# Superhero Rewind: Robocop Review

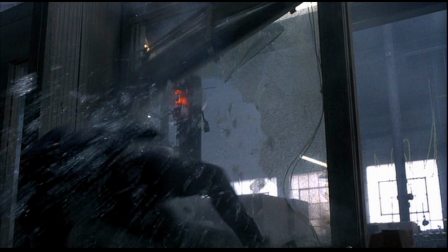Robocop must enjoy throwing Clarence through all 3 of those glass doors after what he's taken from him.
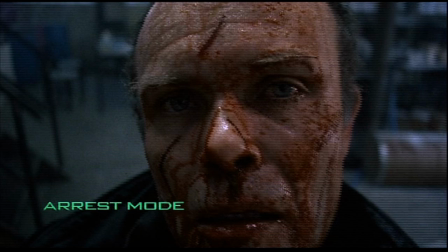He's only able to kill Clarence when arresting him is no longer an option. The police are on strike.
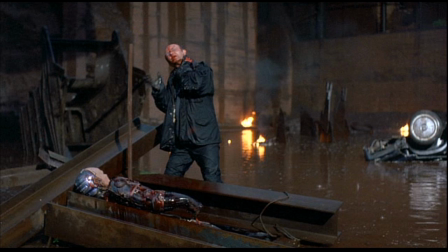There might not even be anyone to run the prisons, and he kind of gets lucky, put in a kill or be killed position.
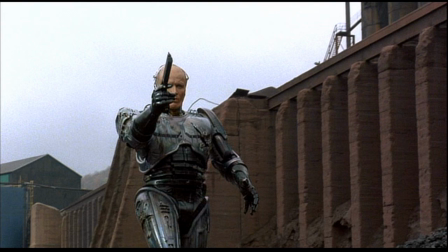He has the full intention of killing Clarence Clarence the second time around, but I wonder if his program would have allowed him to do that had it not been for the circumstances. The situation is plenty believable.
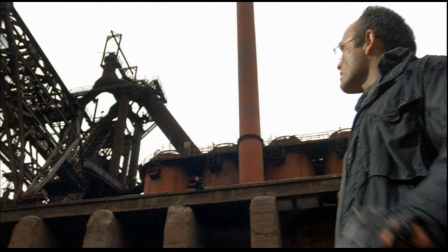Dick has sent Clarence to kill Robocop because he has damning evidence against him, so it doesn't come across as a convenient plot device just to let Robocop get his vengeance.
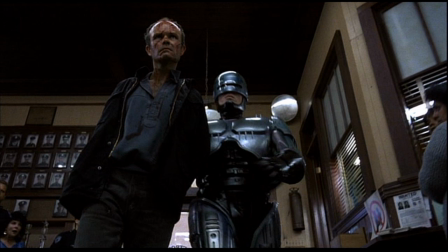And Robocop wants to see his killers paid, but not necessarily die. He would have been fine with Clarence rotting in prison if only he'd stayed there. I think when he says he's not going to arrest him this time,
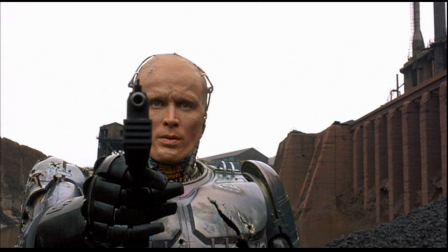it's because he knows the system is corrupt and he's neither upholding the law or protecting the innocent by giving him back to Dick Jones.
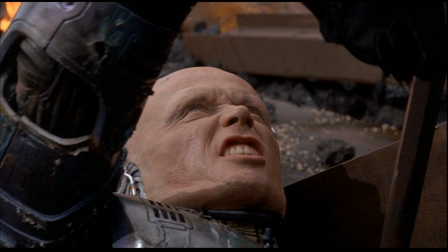So it is about vengeance, and like the Crow, the universe seems to be throwing Robocop a bone, so to speak. But he remains an optimistic figure we can look up to because we can tell he believes in justice over his personal vengeance.
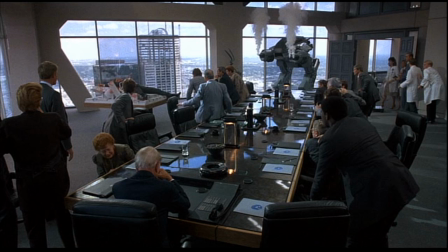He's not at odds with his programming there. You know, Dick Jones isn't the real master manipulator of this movie. Paul Verhoeven is. Rarely have I seen a movie so in control of its audience's senses and emotions. He turns us into the mindless drones the movie warns us about becoming,
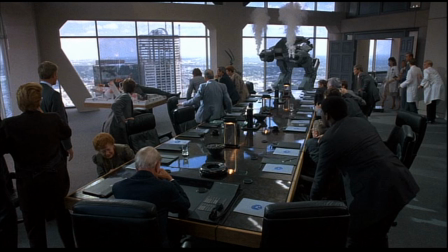making us lose touch with our feelings and our sense of empathy by making the violence so ridiculous we can't help but laugh at the carnage.
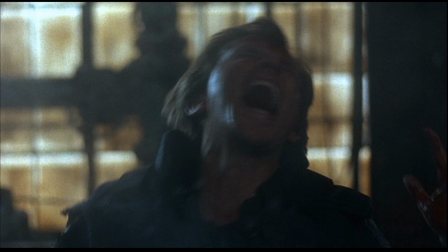And then he brings us back down to earth by portraying a death so gruesome we're not laughing anymore, because it's happening to a hero we're already coming to sympathize with, and because it's an execution performed by the same obnoxious,
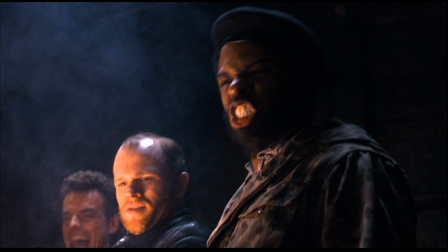inhuman, cackling hyenas Verhoeven turned us into earlier with the boardroom scene. He uses an overly violent movie to comment on the ways in which people become desensitized to violence, and what that does to their sense of empathy.
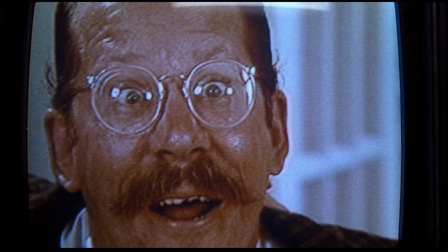He's using a popcorn movie to discuss the dangers of a society with such low qualities of entertainment, and while he could be insulting that audience by bordering on preaching at them about why they might want to consider turning off the TV and reading a book now and then,
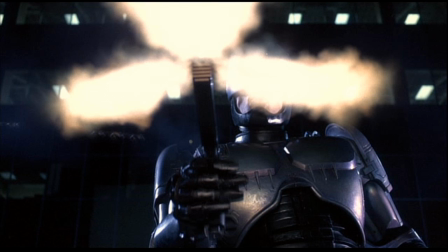he's simultaneously giving them a great popcorn experience.
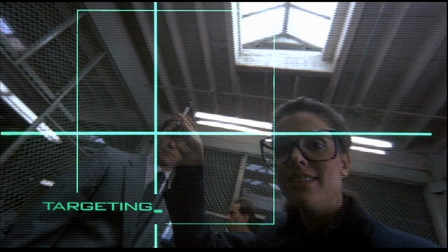He makes us feel what it's like to be Robocop by putting us behind that visor, and he makes us want to see our hero prevail by hitting him with everything he's got.
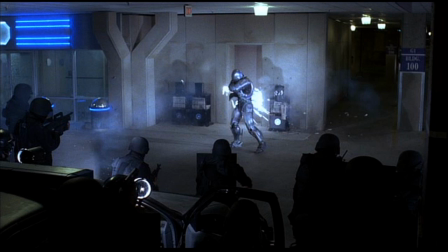He tells so much of his story visually that I know a lot of things instinctually without even having to articulate them. Things that another script, frankly, a script I'd probably write, would spell out for me in dialogue.
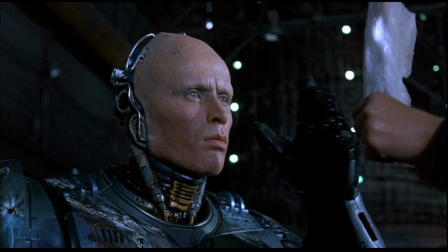Intuitively, I know that I'm seeing more of Murphy's humanity shine through as the physical layers of the machine are pulled back to reveal the man's face, grotesquely pulled back over a metal facade.
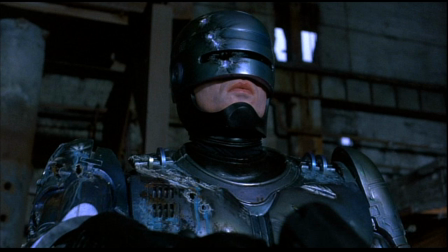I love how we're over an hour in the movie before we even know for sure how much of a human face he has left, or even if he has real eyes under that visor.
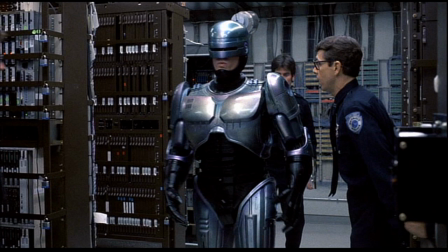I also know intuitively that Robocop is essentially a child growing into adulthood, but it wasn't until I started dissecting it that I was consciously aware of all the symbolism and metaphor that gives life to that idea. It's strangely a coming-of-age story as much as it's a hero's journey or a revenge thriller.
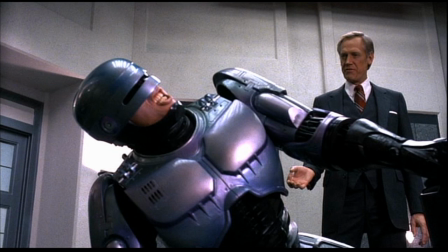Robocop lives on baby food. His oppressive father, Dick, punishes him when he rebels.
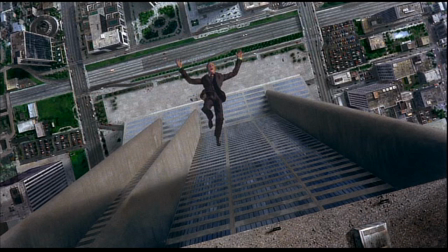He manages to get out from under his father's thumb at the end and leaves the nest, or I guess throws his father out of the nest and onto the unrelenting asphalt below.
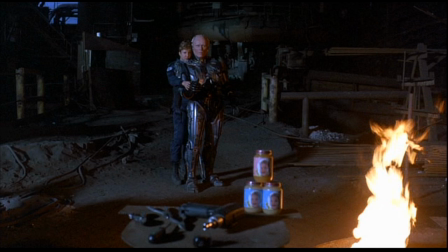When he's shooting the canisters of baby food, trying to realign his targeting scanners, we're witnessing a loss of innocence.
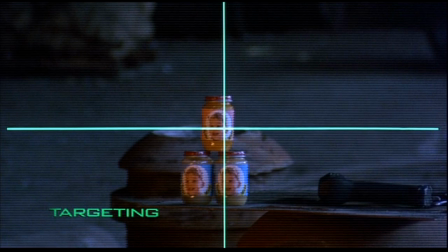His realizing the system he believed in as Murphy has failed him, and his manufacturers want to dismantle him, or rather, blow him to smithereens.
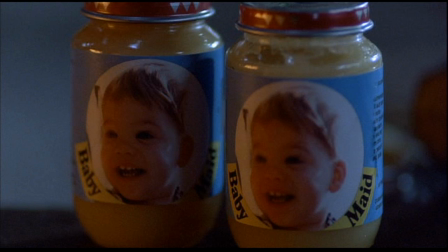By the way, I wonder what Robocop eats now that he's decided to defy his new man-made nature.
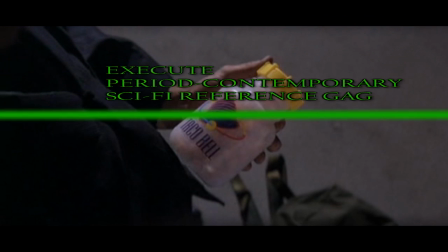Can he only eat soft foods? Or can Robocop go to Taco Bell if he wants to? Huh. Taco Bell. I must really have futuristic social satires on the brain.
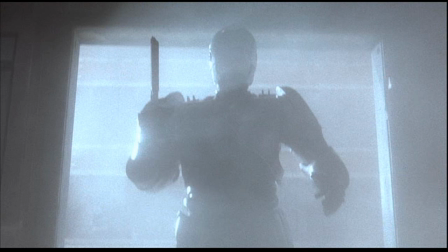Another thing Verhoeven really uses to his advantage is camera placement. He's fully aware of perspective at all times, and he uses it to both enhance the themes and ideas of the piece, and to challenge his audience.
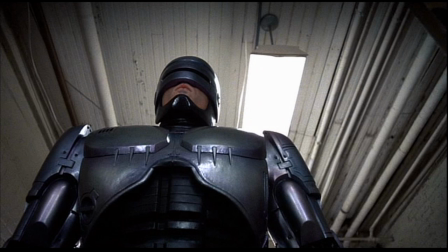Often when the camera is following Robocop, it's from underneath, to give him this vast godlike presence, which plays into the Messiah motif, and also gives him an authoritarian air.
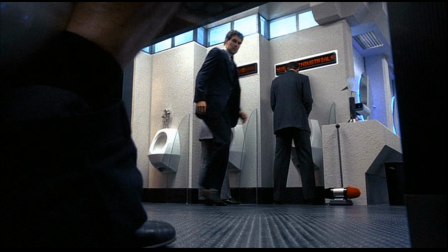When Bob is talking to another OCP employee about Dick, ostensibly behind his back, the tense confrontation between the two is foreshadowed to the audience by the initial placement of the camera inside a stall Dick himself is using. We hear part of this initial conversation from Dick's perspective,
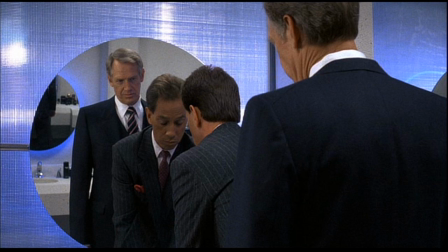and if we've guessed whose legs those are, it ramps up the anticipation of the inevitable backdraft.
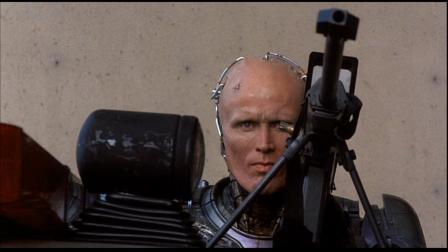And shot composition is also used to great comedic effect, like in the scene where Robocop takes out an Ed 209 just before he goes up to the boardroom at the very end.
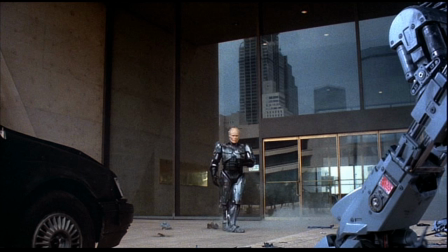We see him tear this mechanical monster to shreds, then he walks toward the building, he turns to face what the audience is led to believe is another Ed 209 about to give him more resistance, but curiously, Robocop gives a faint smile. I love the subtle sense of humor he's developed by this point, and walks away.
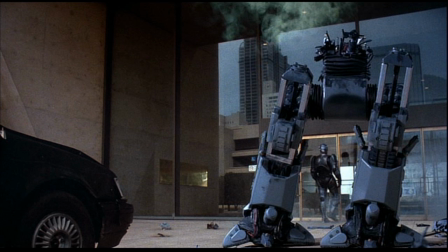We then discover what Robocop already knows, as the two Ed 209 legs come into frame without a torso attached, and we're amused to find it's the same robot he just took out as it topples unceremoniously to the ground. A lot of clever leg shots in this movie.
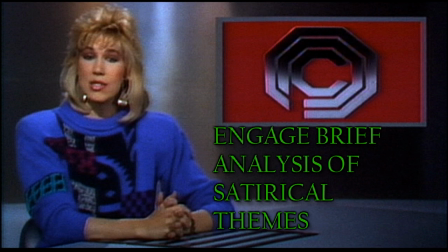I haven't said much about the satire yet, and that's because it speaks for itself. Briefly, though, let's touch on a few things. The framework of the media talking heads is genius, because it gives us a sense of the world at large and how completely screwed up it is, which you wouldn't as easily understand if we never heard about anything outside of Detroit.
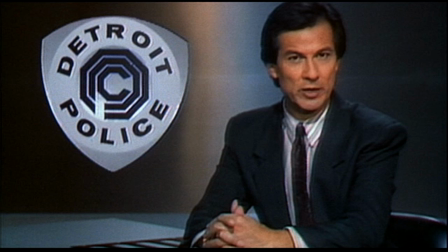Detroit, of course, already has the reputation for being the most dangerous and corrupt city in America, but hey, they're actually protected by Robocop now.
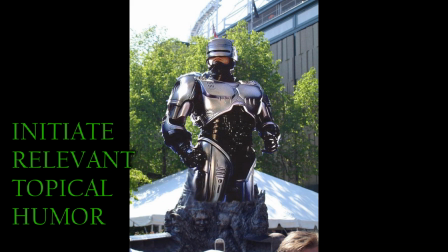So that's an appropriate place to set this.
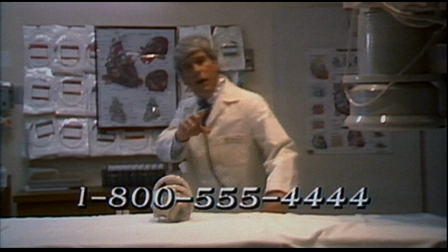And with these world politics, it's depicted as a symptom of a larger problem, a nationwide epidemic of big business taking over, degenerating the culture, and developing advanced technologies for the sole purpose of building their bottom line with no thought to the consequences.
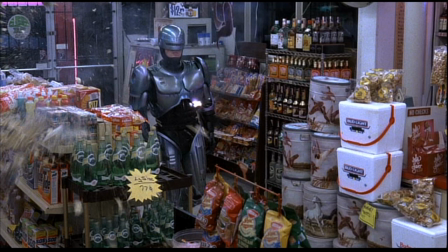I think it's really interesting that the film is set in some ambiguous time in the future when it looks just like 1987, complete with all the logos, fashion styles, and car makes of the time. Yes, Robocop drives a Ford Taurus.
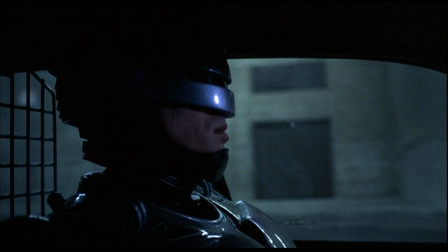Careful with that transmission, Robocop. It'd be embarrassing to get stalled out on the highway when you're off on patrol.
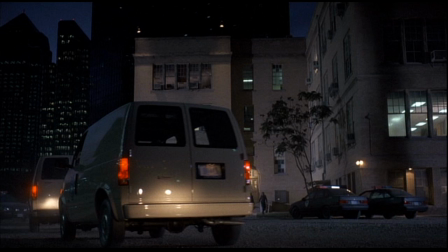And even the comics in the convenience store are from the late 80s. The writers and directors say it's the future, but the film itself gives no indication as to whether it's supposed to be an alternate present, like Watchmen, and it's ultimately a moot point because the film is obviously commenting on all the big social issues of the time.
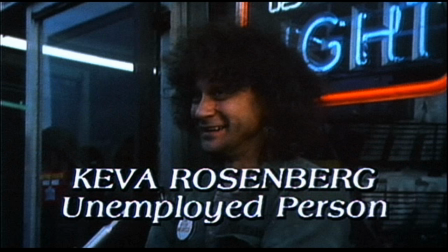It wouldn't exactly be a satire if it was subtle about that.
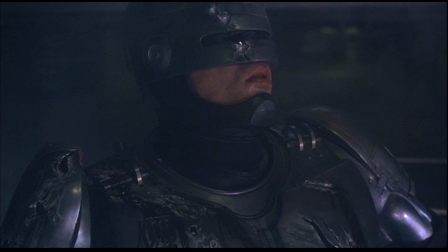Yes, it's heavy-handed, but it balances that by telling a much more subtle human story, which is quite open to interpretation.
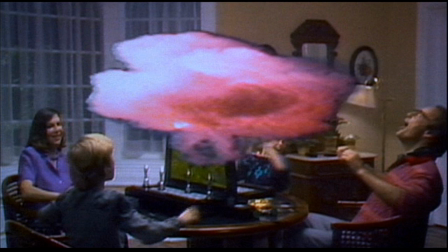And while the commentary is harsh and disturbing, it's also hysterical, often serving as comic relief to break up the heavy existential stuff.
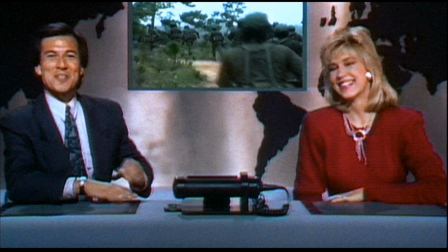I'd argue that a lot of the news stuff and the way things are named are so clever that most people are likely to smile at a lot of it, even if they don't politically line up with the film's criticisms of society. My absolute favorite gag is the 6000 SUX.
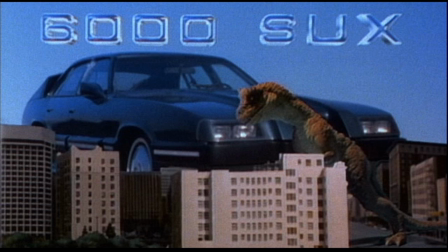The hottest car on the market is telling you it's a clunker, and either nobody notices or no one cares because they're so used to buying into hype it's just second nature.
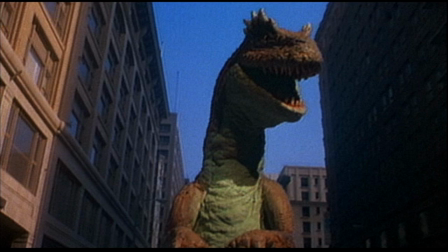There's a commercial for that car using stop-motion dinosaurs wreaking havoc on a city, and the slogan is "In American tradition, because bigger is better."
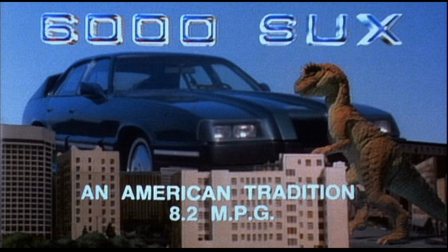Everything that's wrong with the society is pointedly stabbed right in the nose with that image. Dinosaurs are huge, but they're primitive and savage and brainless, which is exactly what this kind of thinking is turning people into, as illustrated by Clarence's gang.
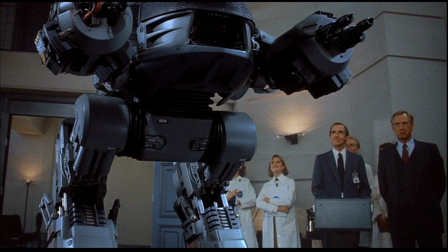And from the malfunctioning Ed 209s, we see well before that commercial that bigger is most certainly not better.
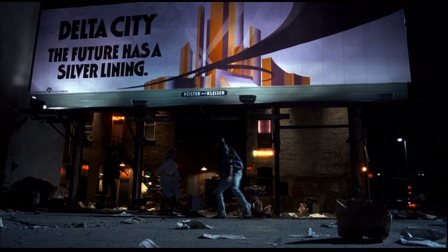These clever details are also sometimes used for foreshadowing, like the billboard for Delta City. The future has a silver lining. If you already know the ending, you might realize that the optimism of the film is telegraphed by this ominous sign that,
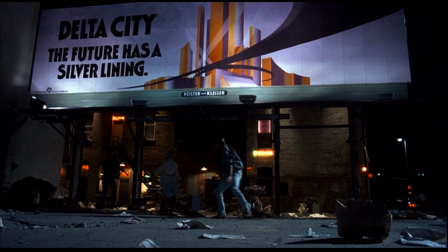within the context of the plot, it's a straight-up lie, as Delta City doesn't spell hope and prosperity for the residents of Detroit, but merely more dollars for Omnicorp.